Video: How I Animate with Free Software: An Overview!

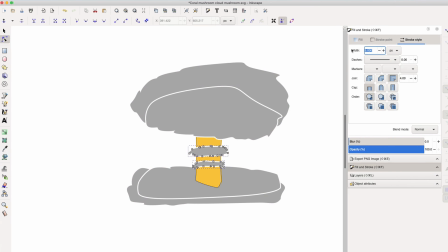[4:09]
And by the way, as I go through this, if there are certain steps that I'm breezing through and you want to know more about,
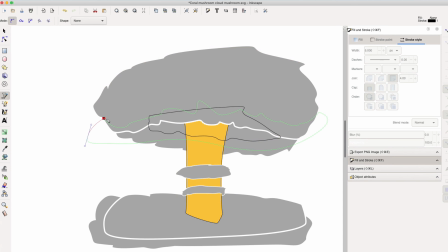[4:14]
feel free, you know, check out the other videos, but also feel free to ask me in the comments and I'll try to keep an eye out and I can explain things verbally or make subsequent videos for specific things of interest. So now I'm working on this mushroom cloud here. I added these like fire streaky shapes just with my mouse, you know, not even using a stylus or anything at this point.
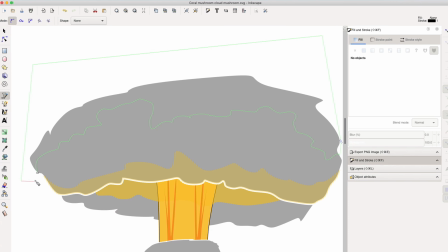[4:34]
So from an artistic standpoint, so for the mushroom cloud, I'm picturing, okay, the light source is the fire of the blast, so therefore the shadow will be above, right?
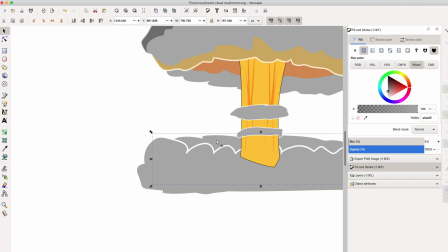[4:41]
Because it's being lit from below. So that's why this cloud has a shadow on top of it. But the bottom cloud, in a moment, will have a shadow on the bottom.
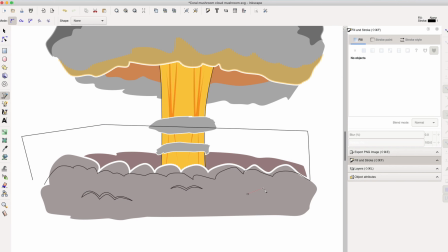[4:50]
The like lumpy clouds look a little bit like a painting on a pediatrics doctor's office or something.
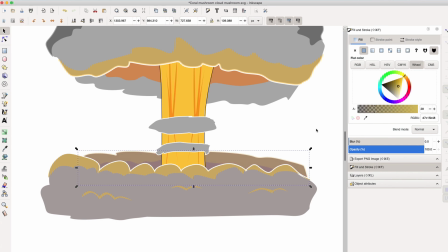[4:58]
But later in Synfig, I'll kind of jitter them a little bit more and make them a little more unique. Adding some extra shadows again,
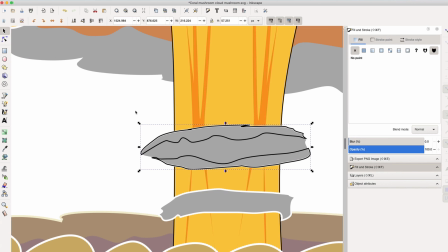[5:05]
just to add subtle detail, just little shadows. Here I'm adding that little bit of glow on top and on the edges of the cloud.
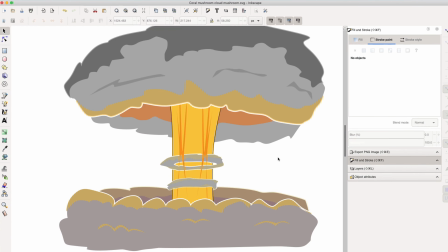[5:14]
And again, using that Command-Shift-8 function. So duplicate the object, then Command-Shift-8 with the shadow and the duplication selected.
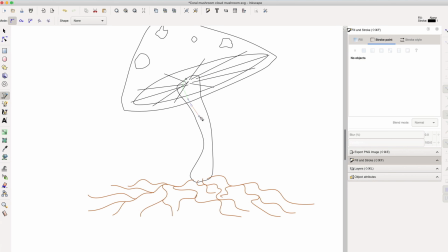[5:22]
All right, so now I'm fixing these roots. So basically I got rid of the fill and just left it with an outline color.
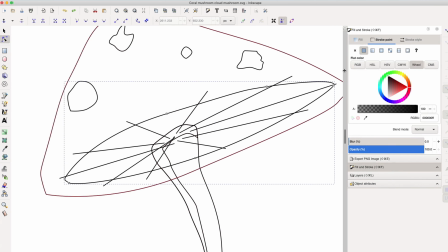[5:28]
And now I'm just gonna color some things in. There are a couple ways to manage these lines, these gills.
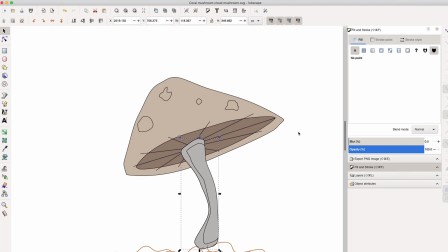[5:34]
I ended up deciding to just leave them and then do some formatting later in Synfig.
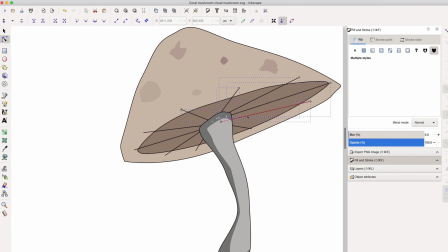[5:37]
So you'll see that in a bit. I'm making these little liver spot kind of things, different transparencies, so that it's just a little more natural and varied.
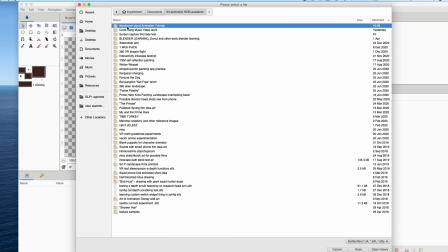[5:45]
Then I changed the color of the roots a bit. Okay, and then we flip to Synfig. So I went fast, sorry, but it's Command-Shift, a save as in Inkscape.
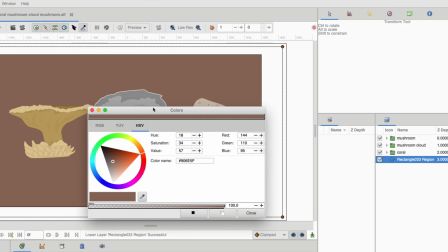[5:54]
You can save as a .sif or Synfig file, and then just open it right up in Synfig, which is another free open source program for Mac and PC and Linux.
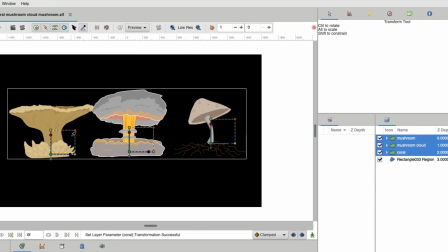[6:02]
So now I'm doing a lot of the prep work, and this prep work is super important, right? So I have these folders that were my layers in Inkscape, become my groups in Synfig,
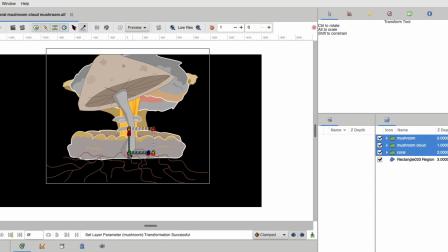[6:10]
and you can see I am lining up all the origins of the groups at the actual bases of the objects using that gray handle.
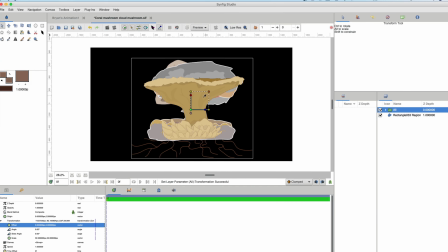[6:19]
And then I put them all on top of each other. So when I'm thinking of importing multiple objects and having one transform into the other, I try to kind of pre-line them up like this.
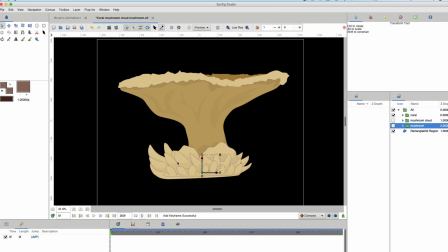[6:29]
Yeah, now I'm just going into my canvas settings. I'm keeping it at a 16:9 ratio.
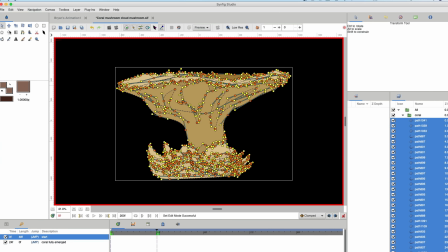[6:36]
I like my frame rate at 12 rather than 24 because I feel like it's a little more forgiving, rather than doing this very choppy, very smooth but fake looking animation with the auto in-betweening.
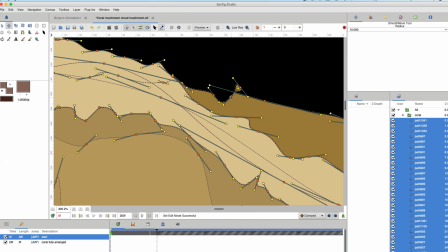[6:50]
I go to 12 and that way it all looks a little bit choppy, a little bit closer to that traditional animation look, not too smooth. This is just annoying. Ugh, I think I was having trouble with the transformation tool. Things being selected all, just trying to fix this little awkward point I had.
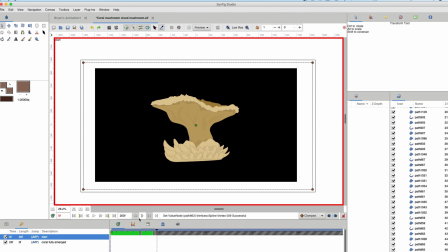[7:05]
Oh, so a pet peeve of mine, you might have seen me, I think I just did it. I went around and like right-clicked a bunch of points and merged tangents.
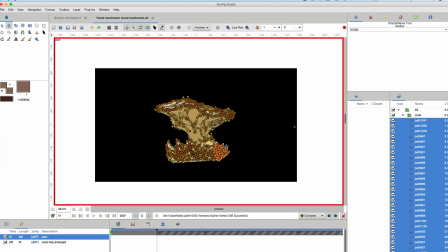[7:12]
This is because when you import these shapes from Inkscape, to my knowledge, there's no way to have the tangents be merged. So then when you start manipulating and animating, you get all these weird, annoying, like twisted vertices and stuff because you have to manually merge the tangents one by one.
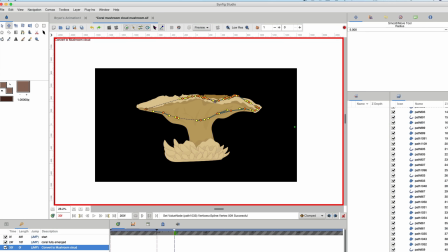[7:28]
So I put in a request on GitHub with the Synfig people. Hopefully they're going to eventually create some sort of way to do that en masse.
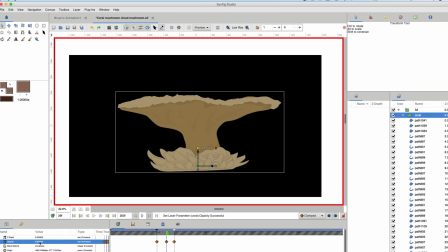[7:36]
Anyway, so basically I've created like 2 big waypoints so far,
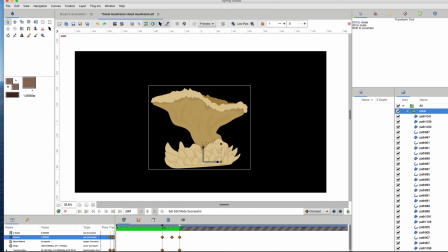[7:40]
and I've been just kind of distorting this coral so that my original shape actually became the second, keyframe, not waypoint.
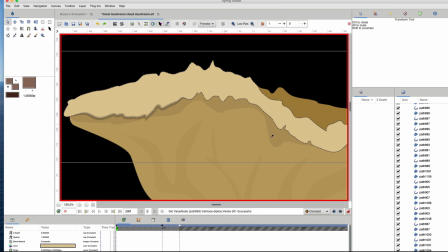[7:48]
My original drawing ended up being the second keyframe, not the original, and the original became this like shrunken one so that it looks like it grows.
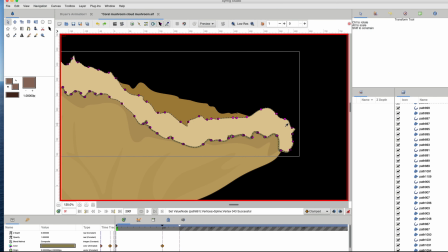[7:56]
Now what I'm doing is work on the outline. So actually Synfig I like better than Inkscape for the ability to adjust outline thickness at each point like this.
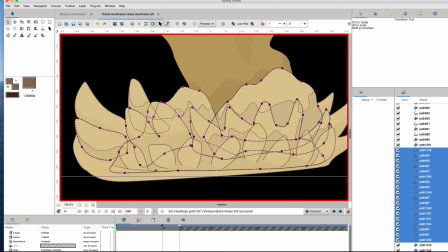[8:03]
And so I like to just, gives it a much more naturally drawn look to take the time to do this,
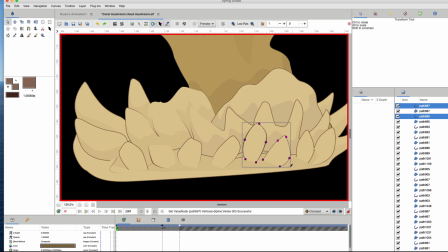[8:08]
to like make some points small or invisible, some points of the line thickness very thick,
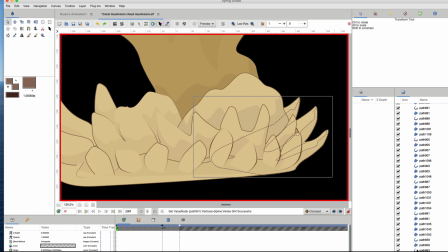[8:14]
so it looks naturally drawn. But little Socratic method here.
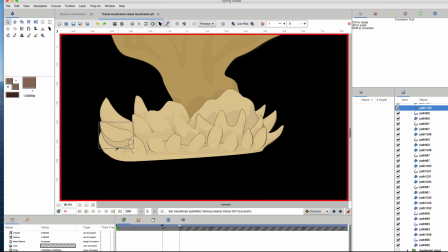[8:17]
So can you guys find what terrible mistake of Synfig I'm making right now? What is activated that shouldn't be activated? The animate mode, right? So when I was doing this, I didn't realize animate mode was on. This is one of the most common mistakes in Synfig, is like leaving it on when you want to, when you don't mean to, or off when you don't mean to.
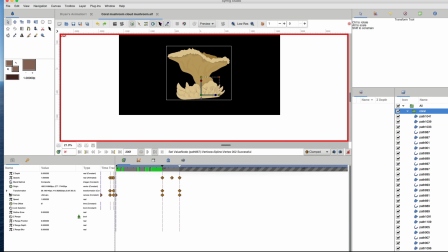[8:32]
So suddenly when I go to animate it, I go, oh shoot, at the second keyframe, the line thicknesses are back to how they were because I animated it by accident. So instead of, there's no good way en masse to like copy a waypoint for all line thicknesses of all vertices.
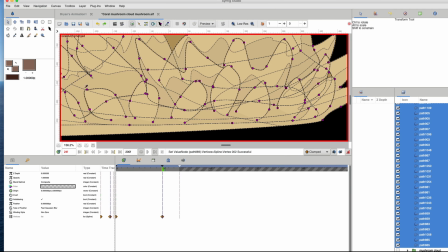[8:47]
So instead, so I just said, okay, I'm gonna go to the second time point.
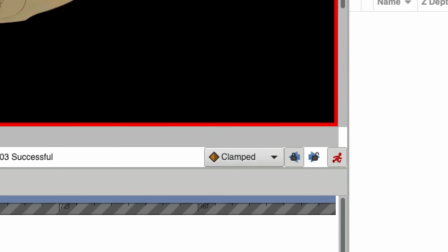[8:50]
I'm gonna, there's that like lock button that I unlocked so that it won't animate to the next keyframe.
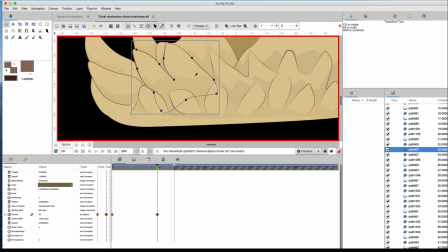[8:57]
And I'm just going through and trying to mimic again.
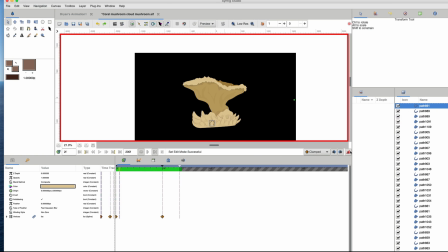[8:59]
So it's a little extra labor, but actually created a cool look because now you have this dynamically changing line thickness between keyframes.
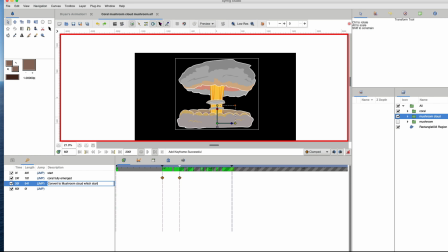[9:06]
So anyway, that was my way of fixing a mistake with line thickness with animate mode on. What else am I doing
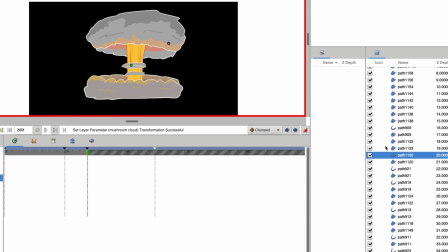[9:11]
here? So now I'm working on the mushroom cloud, kind of a similar thing. Oh, cool. So here I'm gonna do something really cool, right?
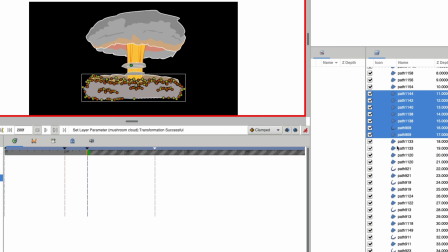[9:16]
So I'm gonna use sets. So Synfig has an ability where if you want to, let's say you want to grab easily a bunch of layers that are related to each other,
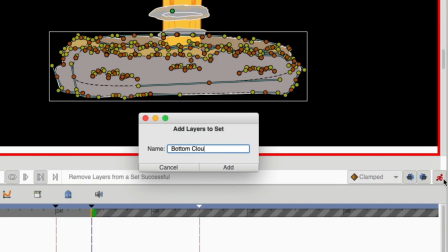[9:25]
but actually not consecutive in the stack. Like I have some of this cloud that's behind the fire and some in front.
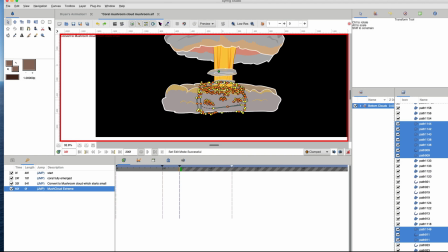[9:31]
You can select those using like Shift key and Command key and everything.
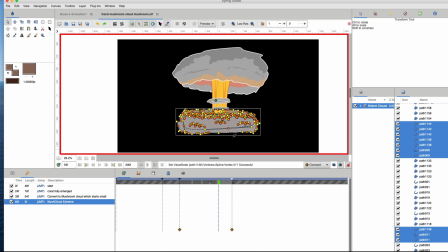[9:35]
And then you can add them to a set and name the set. So I name that set bottom clouds.
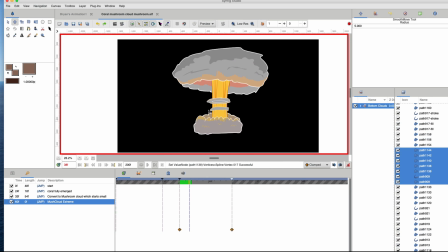[9:40]
And so you can see now whenever I want, rather than manually clicking all those layers, I can now just click bottom clouds, or I double click it rather, and I can access all of those
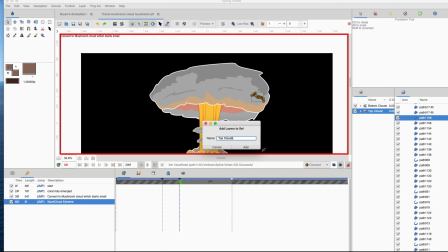[9:51]
non-consecutive layers. And so I'm doing the same now with the top clouds. So yeah, this mushroom cloud was pretty fun.
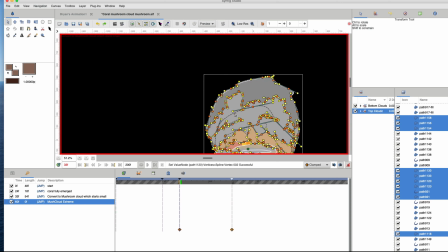[10:00]
Yeah, because I was able to manipulate group things at multiple depths.
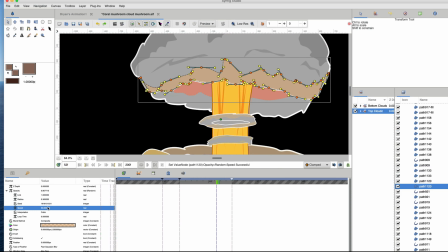[10:05]
So that was fun. And keep in mind, I should have said when I was inkscaping before, like a common mistake I've seen is,
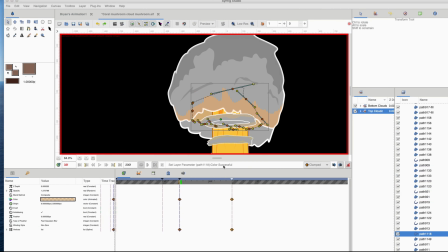[10:13]
people who haven't animated and they're just making the vector drawing, they'll just like have the background layer line up with where it meets another object,
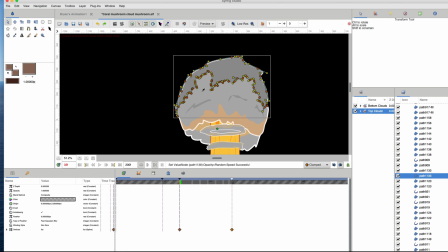[10:20]
but you really want to make more of the object than is visible, so that way when you animate, you have wiggle room, right?
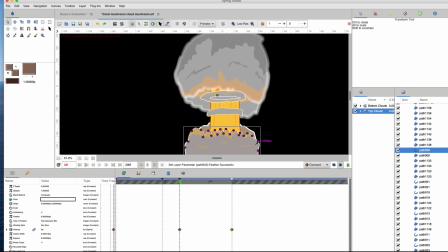[10:28]
So really like draw more than you think you need. Yeah, and so what I did here, in addition to messing with line thickness,
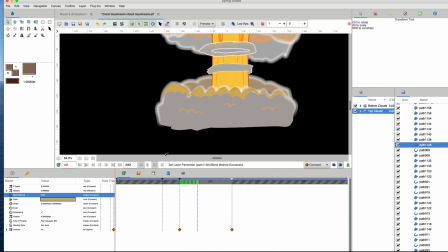[10:34]
I decided to feather some of the outline layers of these cloudy things because I thought the white solid line was just a little too cheesy.
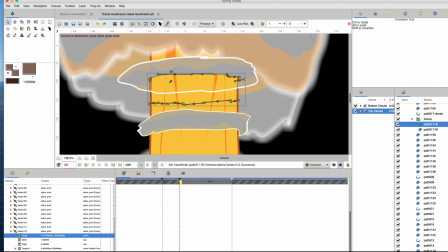[10:42]
I feel like legit animation on TV, they don't feather lines, and yet I think they're just, good artists, so they don't have to like use this.
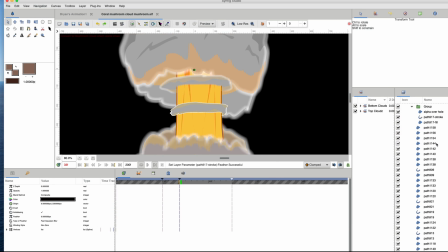[10:50]
It's kind of like when I do music stuff, I put too much reverb, and I feel like that covers up mistakes.
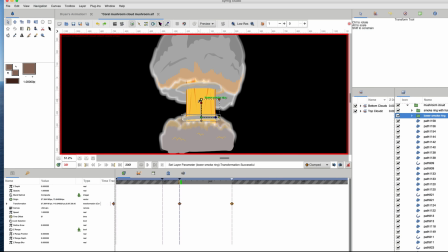[10:55]
I feel like feathering is just the reverb of the visual system. Oh, cool.
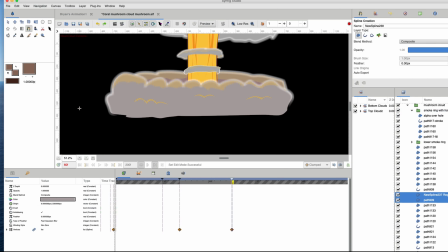[11:00]
So I took the loop of that cloud and I used the alpha over mode.
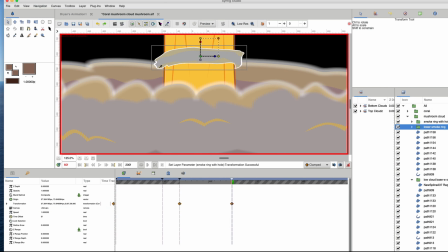[11:06]
So the layer that was the hole inside it was alpha over as the blend mode.
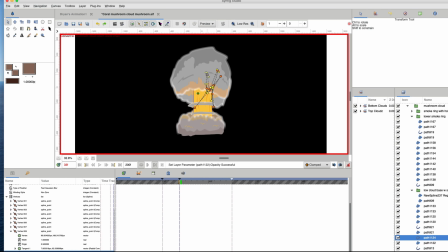[11:11]
Blend method, and that lets it like cut out. And so then I clicked and dragged down, and now I have this animatable layer that I think I'll use again later.
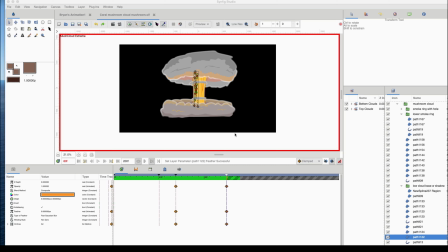[11:19]
I think you'll see it to make that thing where the fire goes into the cloud and cuts out just the stuff behind it.
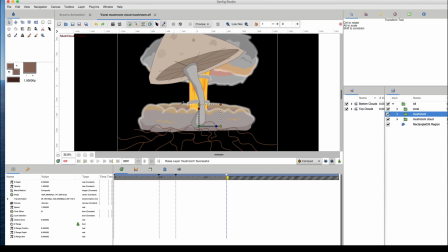[11:28]
And of course, the feathering does make that a little more forgiving as well. Okay, so now we're in this mushroom. Now I'm going to fix these gills.
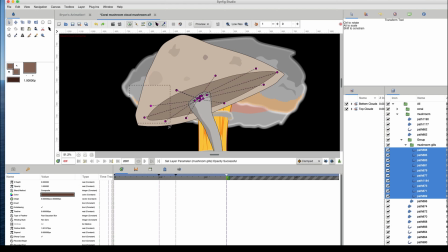[11:34]
So first of all, I'm going to do some line thickness stuff. I'm changing like the and by the way, yeah, I like this technique. You can select multiple layers at once, and then basically on the top,
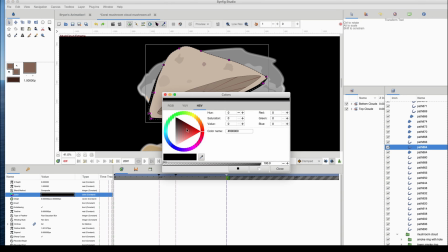[11:44]
actually it's Alt 4 or 5, I believe, to make the purple line thickness thing show up.
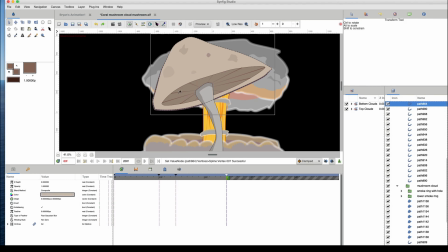[11:50]
And I hide the other one, so then I could quickly just click and drag and select multiple lines with multiple line thicknesses at once and just be adjusting in kind of an efficient way. I'm just adjusting the color of this outline, trying to come up with what's not too in your face.
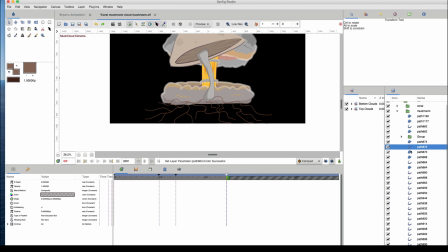[12:08]
Again, going for that variable line thickness look whenever possible. So here was fun.
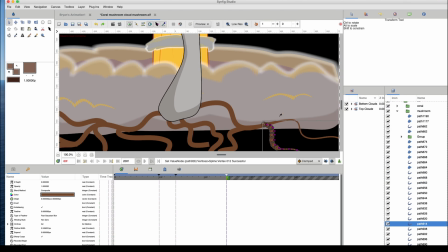[12:13]
I was today years old when I learned that you can change the end of a root.
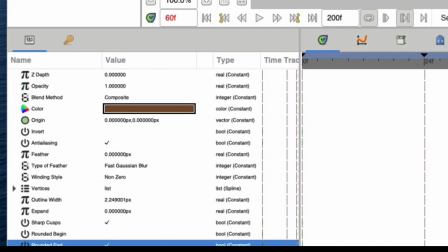[12:18]
I was just like, oh, what's this? And I found that there's a thing to make rounded ends, which looks so good for these like mycelial mushroom roots.